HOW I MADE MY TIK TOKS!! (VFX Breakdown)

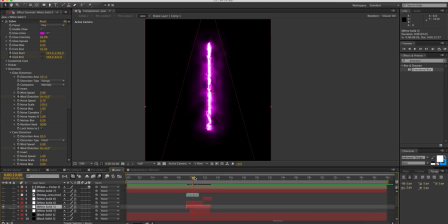It is really typically used to make lightsabers or other energy effects, but as you see I used it here just to make this, like, you know, this purple light that was going to be our sword.
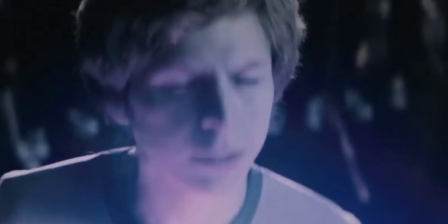I had this kind of idea from Scott Pilgrim, if you've ever seen it. The swords light up with fire and stuff.
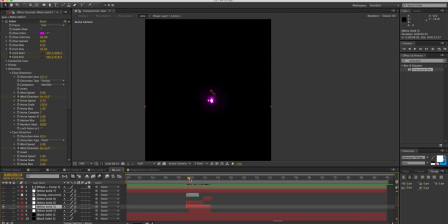That's basically where this is coming from. So I clap, and then the saber starts to animate out, and I just tracked it to my hands and enlarged it. So this saber is following these core starts and ends here. So if I hit U on the keyboard, you'll see here's the keyframes that I animated the saber to.
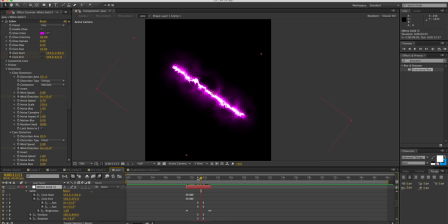I just rotated it a bit here. One of the things I wanted to make sure while I was rotating is that the energy was always going upwards, because that's just what energy does, right? So I made sure the energy was always going upwards by timing up the rotation of the wind direction
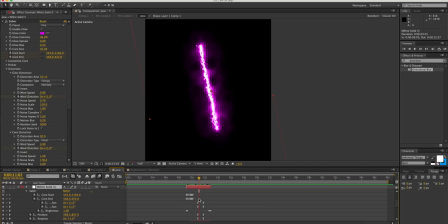of the core distortion and glow distortion to match with the rotation of the entire layer. And there you have it. You have a core. And then if you add to that core some beautiful flare and the finishing touch, a beautiful trap code particular layer,
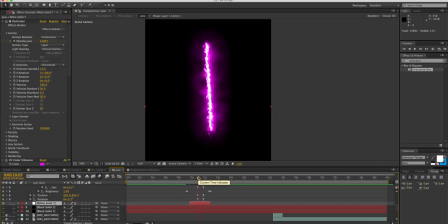you get this really, really nice saber. Boom. So this is the next element that I really want to talk to you about is trap code particular, something I didn't use in the other two videos, so this is going to be the quick crash course here.
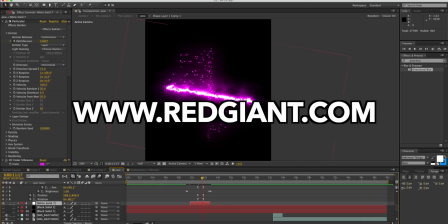Particular is a Red Giant plugin that you can get.
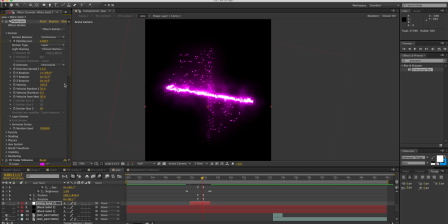It's third party as well for After Effects, and it is basically a particle systems generator and animator and whatever the pros call it. But I used it here to kind of give more of an atmosphere to
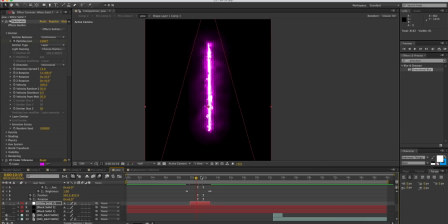the saber here as it moves, because it looks kind of dull without the particles there kind of shooting off, and I didn't want them to be like embers from a fire. I wanted them to be a little more supernatural, so I died down some of the velocity of them and gave it a turbulent displace so that you see right here, if I turn up to full,
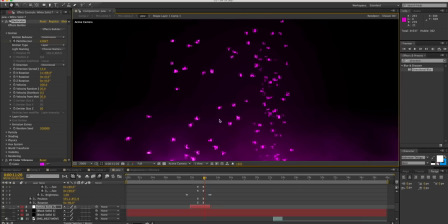basically if it wasn't glowing it would kind of look like flower petals kind of coming off this saber here.
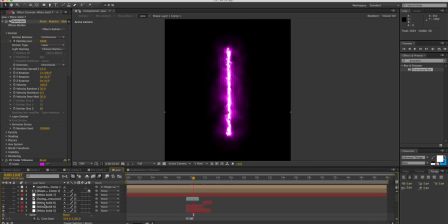The same plugin is used to create the sparks when I open up the saber from its smallest point to its longest point. So as I open it, this one was more like embers, sparks flying.
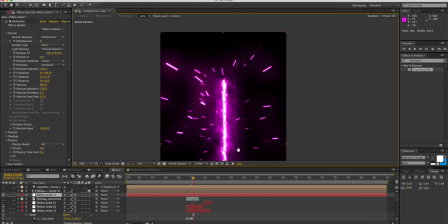You see they're going all the way out there and creating more of that motion, movement, energy.
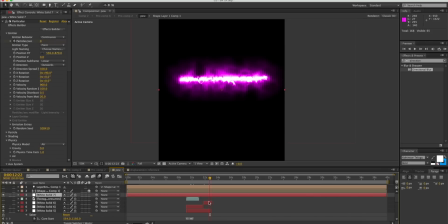It's bursting from the saber. And I used it one more time to create the aura around the sword.
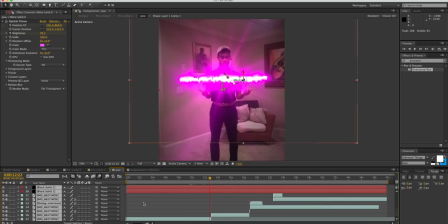So if I select everything here and turn everything back on, we're going to find our sword.
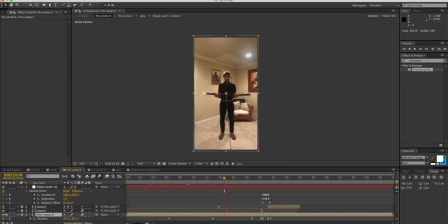There it is. It's all dark and gloomy. Here's particular.
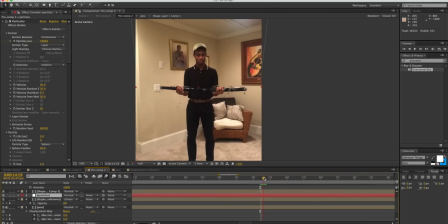And I did the same thing with the purple aura, but I made it black because I guess I was just the best the sword is black. I mean, what else am I gonna do? I did the same thing, but blurred it out a little bit so it's a little more of like a smoky-ish look.
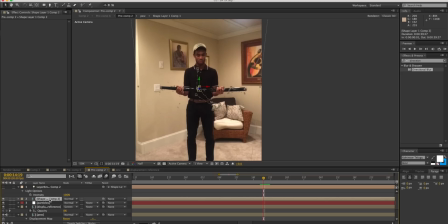The way that I was able to get these, I hit the mic. The way that I was able to get these particles to emanate from where I wanted them to and to track the sword, as you see, I pull it around me and the particles are kind of going with where the sword is. I created a particle emitter, which is basically this simple shape here.
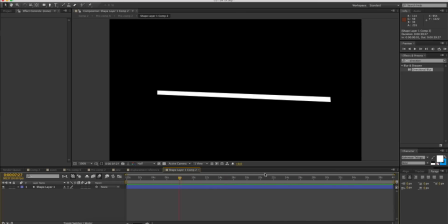As you see, it's just a flat shape right now.
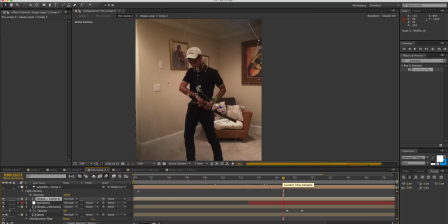But if I go back into the pre-comp, you will see that the particle emitter is 3D. It is animated in 3D space because I wanted to get these particles to move accordingly. Also, it has to be in 3D space because this trapcode particular works in 3D space.
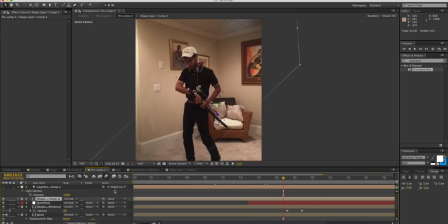So an emitter has to be 3D and it'll create a emitter light here, which I'm not even sure has to be there, but it does it automatically and it's invisible, so who cares?
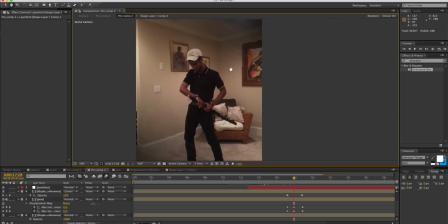The next thing you might have noticed is that there are these lines here, these like kind of anime looking lines. Similar to the ones that I had in my anime basketball video.
Look, the police! What?
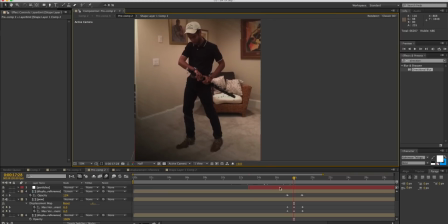Where?
As you can see there. Here I just used a displacement map. Here's my displacement reference.
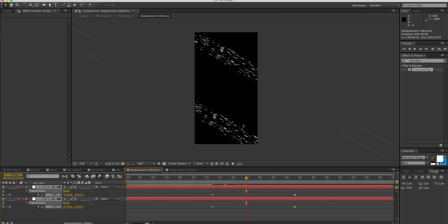If I double click here, you'll see here are some lines, just using fractal noise and getting the job done pretty easily there.
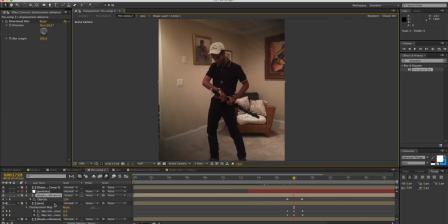Throwing those lines here, using that as my displacement reference, and then putting a displacement map on the pre-composition.
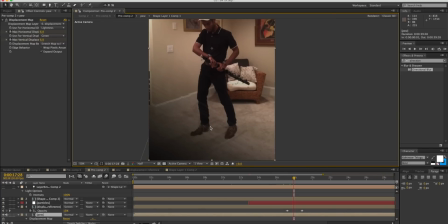Then I doubled those up and made them a little opaque, so that you could at least see some of the air as well.
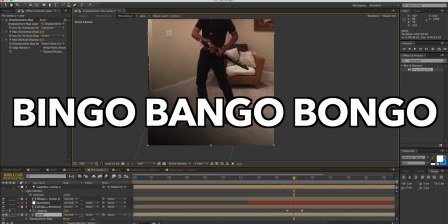Bingo, bango, bongo, you got yourself some beautiful lines.
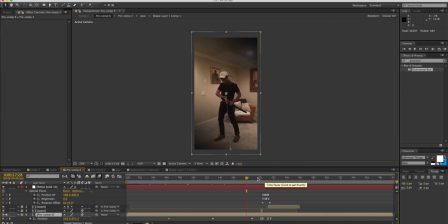The next stage of this would be pre-comp 6, when it zooms in to my face and everything.
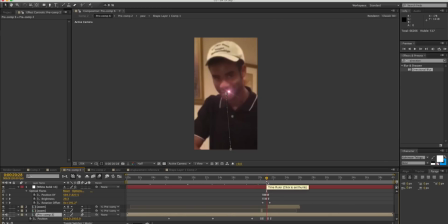So for the motion of the camera, it's rather easy. It's just really keyframing and animating the scale and position and throwing on a beautiful easy ease with some motion blur to give you that nice little zoom look.
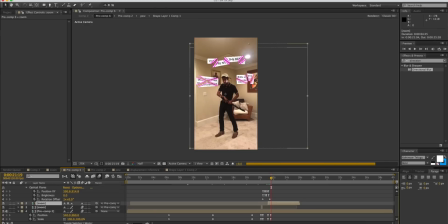I'm not gonna delve deep into that. That's just basic stuff. But here is something interesting that you guys loved to look at, was the cut up text.
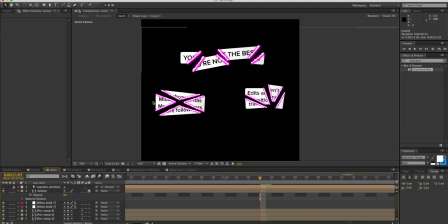Basically, I took those green screen images that I had before and dropped them in here, cut them up by using masks.
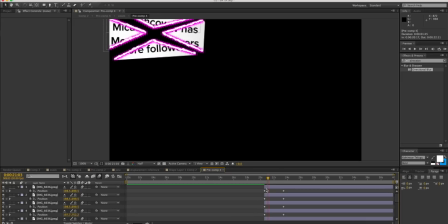So if you see right here, this is just duplicated a bunch of times,
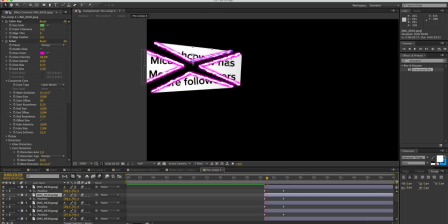and then I used the same mask layer and added some sabers onto each of the edges here, as you see.
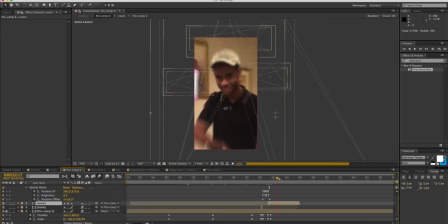So if I go back here, you'll see they pop right back out. It's the same saber plugin that created the sword in the first place.
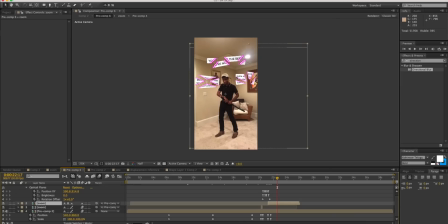It's just died down. There's no particles, and it's just smaller to fill the edges, almost like if something was cut with a lightsaber. Then, as you see, I have trapcode particular go off one more time to show when they disappear.
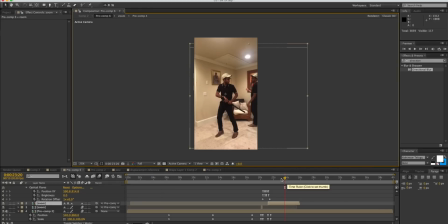I added both the purple and black particles for this portion of the shot.
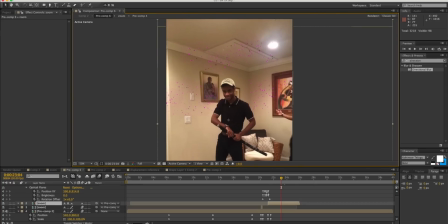There they are. Hello, particles. You are looking especially beautiful today. What I did to make those was the emitter in fact,
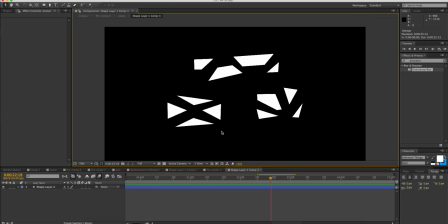was the shapes themselves so that the particles would emit from these cutouts of the shape.
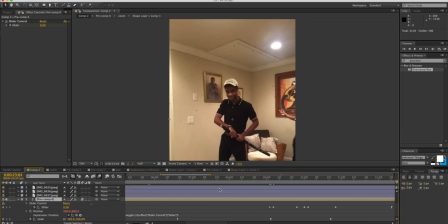And so after you get all of that done, you can bring it and add some camera shake and everything.
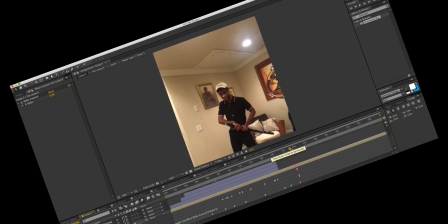And then you got yourself a video. Oh, right, you forgot. There's another version of me here.
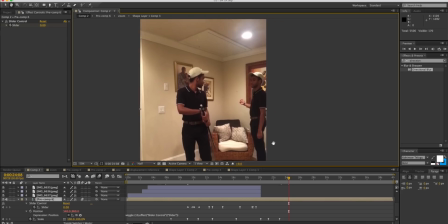The easiest part here was creating the clone of me.
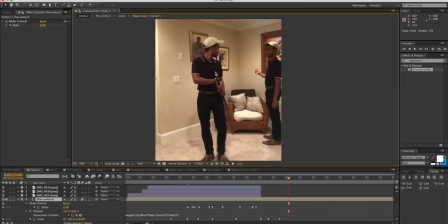The way this video was shot was that I started the video here, went to the middle where I said weird, and then started, looking here and there and doing everything.
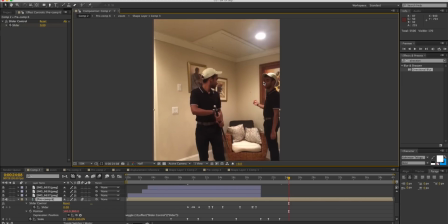So here's the original clip, actually.
Yeah, but why was the wall glitching?
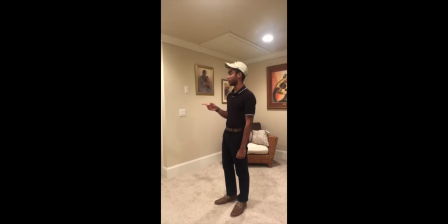Okay. Weird. Oh.
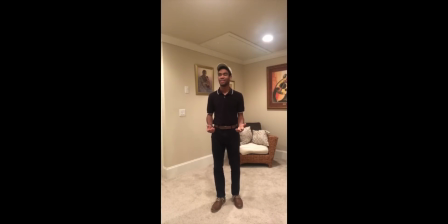What? Oh, no. Wait.
I also didn't have anybody to help drop the sword into my hands, so I kept my feet planted and reached over off screen to grab the sword and threw it up in the air and caught it.
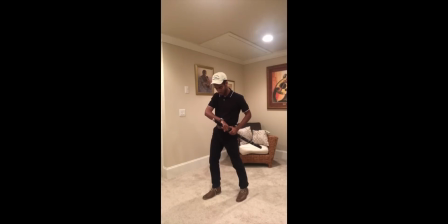And that is where the actual cut in the video is. The loop is created by just starting the video and ending the video on the same frame.
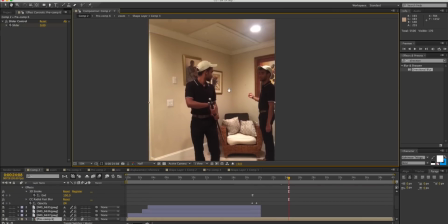And then I put these two clips together using some simple masking, feathering, had to fix the sword a bit because it was way too close to my body when I first stepped in.
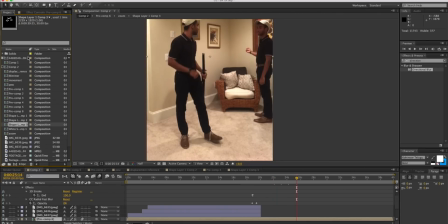And that's it. That is your first video. Now the second one is also in the same place,
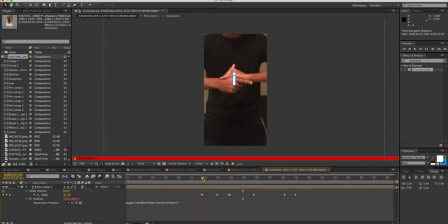but this is infinitely easier to make than the other one before it. So if we take a look here,
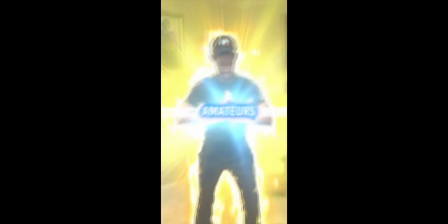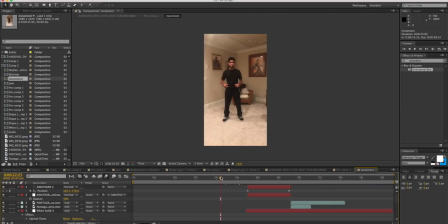now here is what I shot.
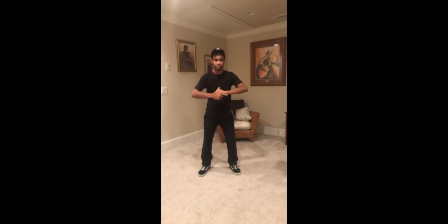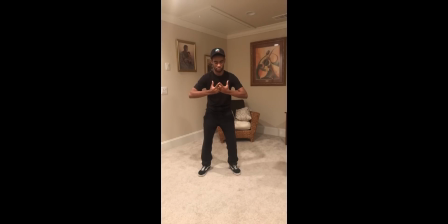Yeah, I know, it's a little demoralizing. I did not even know this hand signs. The reason I was able to do these so fast was because I used time remapping. Gotta love it. If I hit U on the keyboard, you'll see these keyframes. And this is every time that I had to speed up the clip to make my hands go as fast as they needed to.
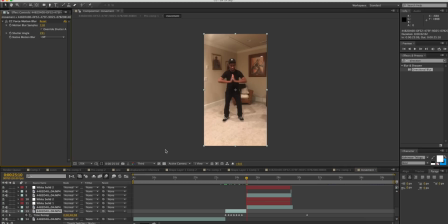And to hide some of that remapping, I added a CC Force motion blur, which turned up my render time by like 30 million years for some reason.
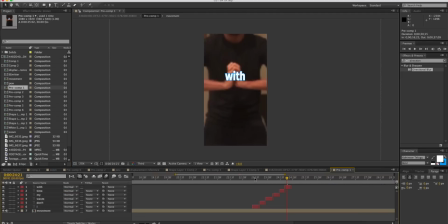And that got me the hand signals. And here are the words.